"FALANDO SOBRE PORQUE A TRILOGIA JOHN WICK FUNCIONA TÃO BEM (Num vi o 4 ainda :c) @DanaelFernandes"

Então você já entende que aquela cor ali, o negócio vai pegar fogo em algum momento, tá ligado? Então é muito legal observar essas paradas de cores em filme.
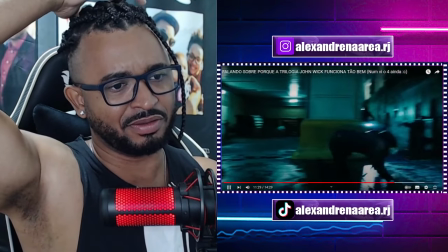19:11 Bem singular, não inteiramente singular no sentido de John Wick pega essa estética e é só dele, não.
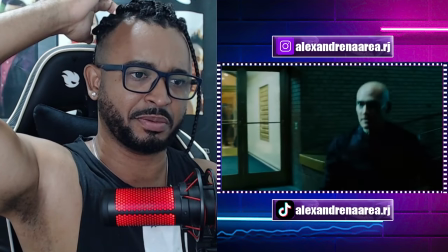19:17 Mas faz com que dê pra diferenciar esse filme de outros filmes de ação que estejam no cinema, por exemplo.
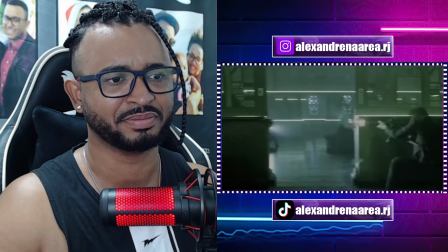19:22 Outros filmes de ação que saíram nos últimos anos. Você olha pra um plano de John Wick e você consegue reconhecer que é John Wick. O estilo visual próprio é muito bom justamente por causa disso.
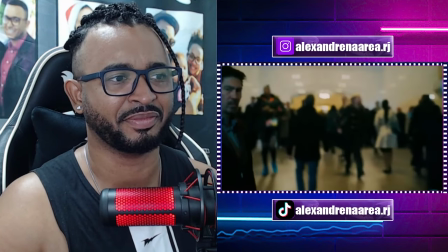19:29 É reconhecível. Traz uma cara única. Mas claro que esse não é o único ponto, ou nem mesmo o principal ponto, quando falam do aspecto visual de John Wick.
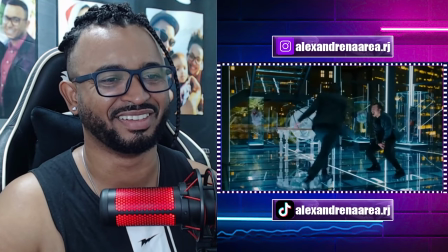19:37 As suas cenas de ação são muito boas por causa de sua criatividade e sua total falta de compromisso com algo mais pé no chão.
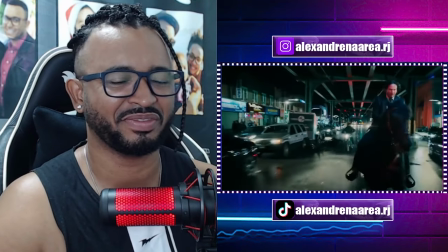19:45 De novo, nesse terceiro filme nós temos o John andando a cavalo e temos o John lutando de espada em motos.
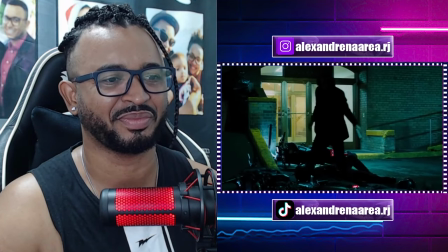19:50 Eles abraçam o conceito de vamos fazer algo ridículo, entre aspas, simplesmente porque é legal pra caralho.
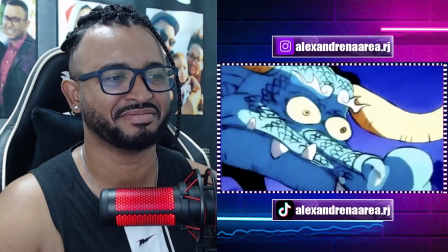19:55 Da mesma maneira que eles usam muito gunfoo, ao invés de usar a arma como uma arma normal.
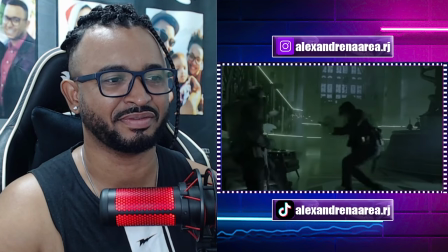20:00 Eles lutam usando arma de fogo, porém há papo de dois passos de distância, porque é muito mais legal esse aspecto físico quando você usa arma de fogo.
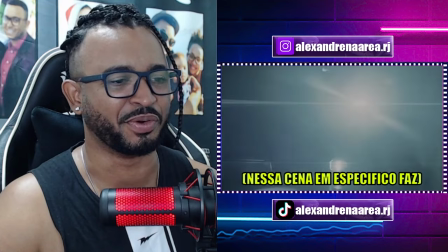20:07 Por mais que não faça total sentido, mas não é pra fazer.
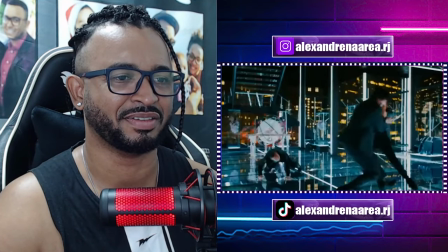20:09 E essa ideia da coreografia, do aspecto visual e tudo mais, funciona por causa do jogo de câmera muito bom, que permite que os combates brilhem e respirem.
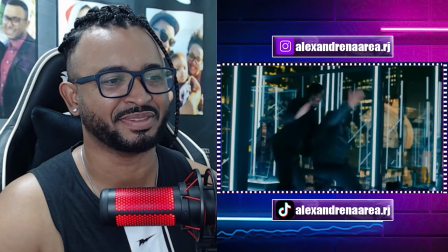20:18 Tem um foco bem grande em pegar dublês e atores que saibam não só agir como personagens de ação,
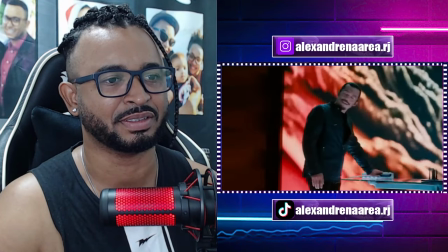20:24 na hora da atuação mesmo, como também que sejam atores mais físicos, pra que possam replicar a coreografia em tempos muito extensos de gravação.
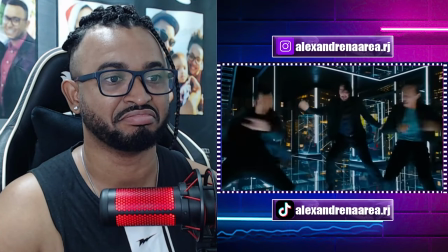20:31 O que eu tô dizendo é, eles deixam você ver a ação inteira por planos um pouco mais longos e sem muitos cortes.
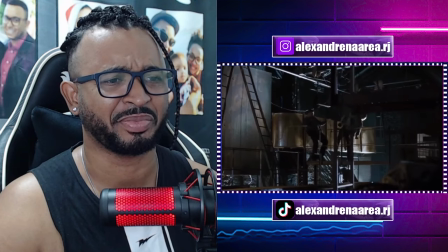20:39 Eu dei o exemplo mais cedo de Alex Cross, esse filme aqui. Não só tem 380 milhões de cortes nessa cena de luta aqui, com uma câmera tremida, é o famoso shaky cam.
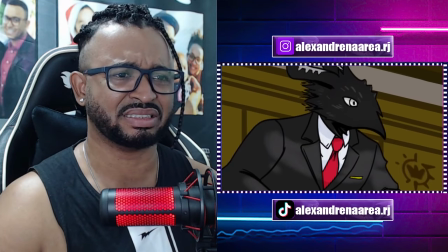20:48 Você muitas vezes treme a câmera pra dar mais intensidade à ação. A trilogia Bourne manda muito bem nisso.
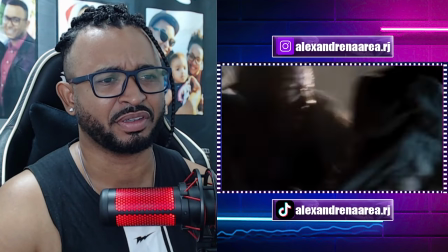20:53 Porém, você também pode tremer a câmera pra ocultar uma falta de, entre aspas, habilidade por parte de seus atores e por parte do coreógrafo também.
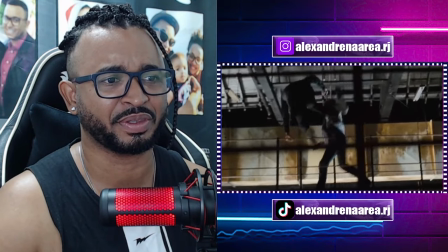21:02 Você treme a câmera pra que as pessoas não entendam o que elas estão vendo. Essa é a ideia, essa é a estratégia. John Wick?
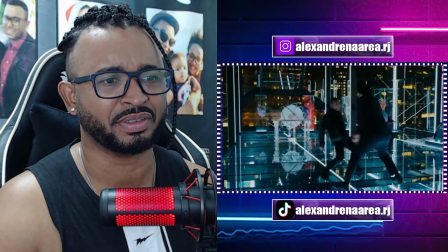21:07 Não. É uma franquia de ação que dá muita atenção pra ação.
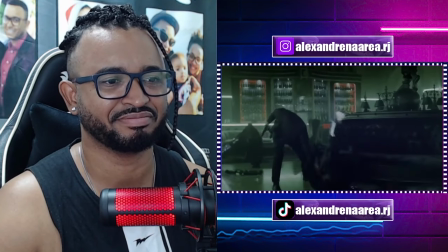21:11 E não uma ação só de CG ou de vamos dizer, perseguições de carros ou algo do tipo.
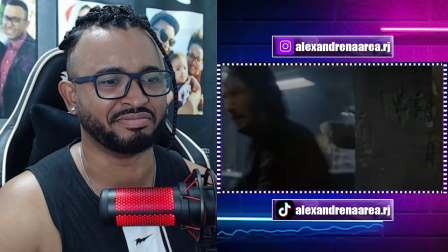21:16 Não, é uma ação bem pessoal pros atores. Essa é outra coisa que eu acho que Henry's manda muito bem nesse filme.
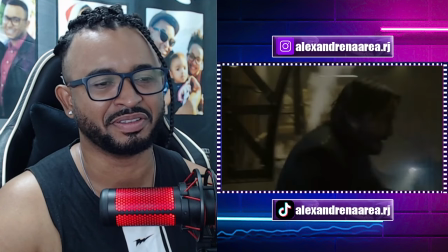21:22 Ele é um ótimo ator físico. Isso é um doble também, óbvio. Com isso, tem um foco maior nas pessoas fazendo as coreografias de ação e as coreografias de ação.
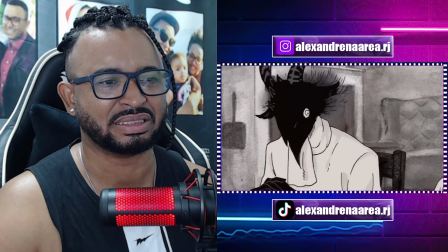21:29 Coisa que, em geral, deveria ser o padrão de filme de ação, mas em Hollywood não é muito assim que funciona não, né?
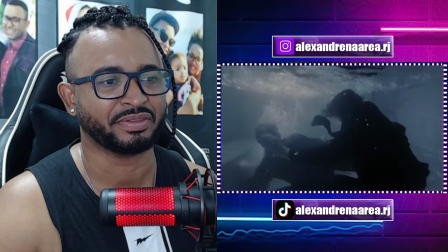21:34 Em geral, a franquia John Wick é única hoje em dia. Eu admito que eu tenho medo de uma saturação.
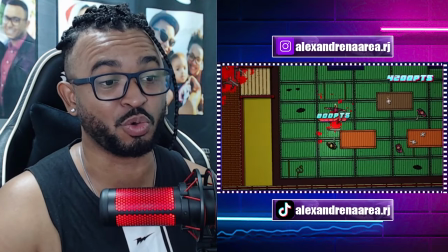21:40 Até porque já foi confirmado o 5 e eu lembrava foi que quando o 3 saiu eu achava que o terceiro ia ser o final mas não foi franquias deveriam saber quando
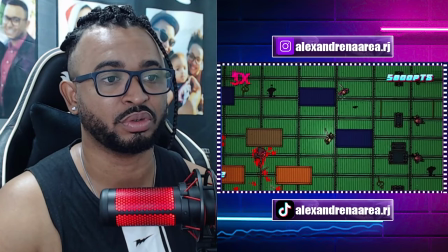21:47 acabar também especialmente uma dessas onde tem um mundo grande o suficiente pra explorá-lo pra sempre no sentido de nós não precisamos
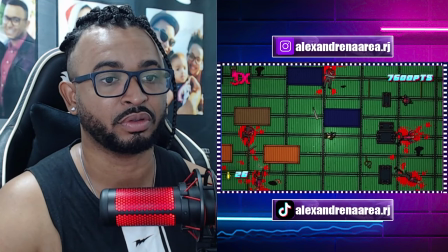21:53 só de John Wick no mundo de John Wick eu espero que entendam isso eventualmente mas desejo que esses filmes mantenham a qualidade desses
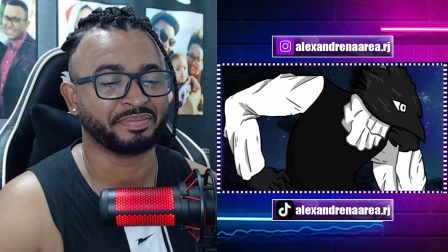22:00 3 primeiros eu vou ver o quarto em breve e eventualmente talvez eu faça um vídeo falando o que eu achei e tal enfim o que vocês acham dessa franquia vocês
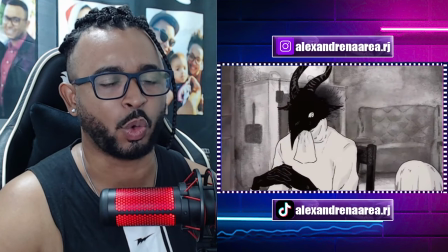22:06 gostam tanto quanto eu acham ela tão interessante quanto eu eu gostei eu gostei enfim é isso muito obrigado por terem assistido muito obrigado que me apoia financeiramente, de qualquer maneira. Até a próxima e até. Bom, tá aí, gente, esse daí foi o Daniel Fernandes trazendo para nós sobre a franquia, né, de John Wick, exceto pelo número 4, que até esse dia ele não viu, não sei se ele já viu, esse vídeo aqui tem 9 dias, então muito provavelmente ele já deva ter visto, sei lá. Spoiler aqui pra quem não viu o John Wick 4, né, spoiler, já tome cuidado, pule esse vídeo, essa parte aqui, tá? Mas o John Wick, ele morre, né, no final ele morre lá, pelo menos supostamente ele morre, sei lá, dá a entender que ele morreu, agora poxa, ele falou aí que vai ter o número 5 enfim, suspeito, bom e sobre o filme aqui, sobre o vídeo, melhor dizendo do Daniel Fernandes, eu achei muito legal a forma que ele apresentou ele teve os pontos dele, eu tive os meus aqui, John Wick, o filme no caso, a trilogia os três primeiros no caso, eu acho que deveria ter parado no terceiro, mas só que o terceiro já deu margem pro quarto, então é compreensível e eu gostei do quarto filme também agora essa questão que ele falou que vai ter o quinto, então enfim, pra mim não faz muito sentido, pra quem viu a parte do spoiler que eu falei aqui. Enfim, mas vamos ver no que vai dar, né?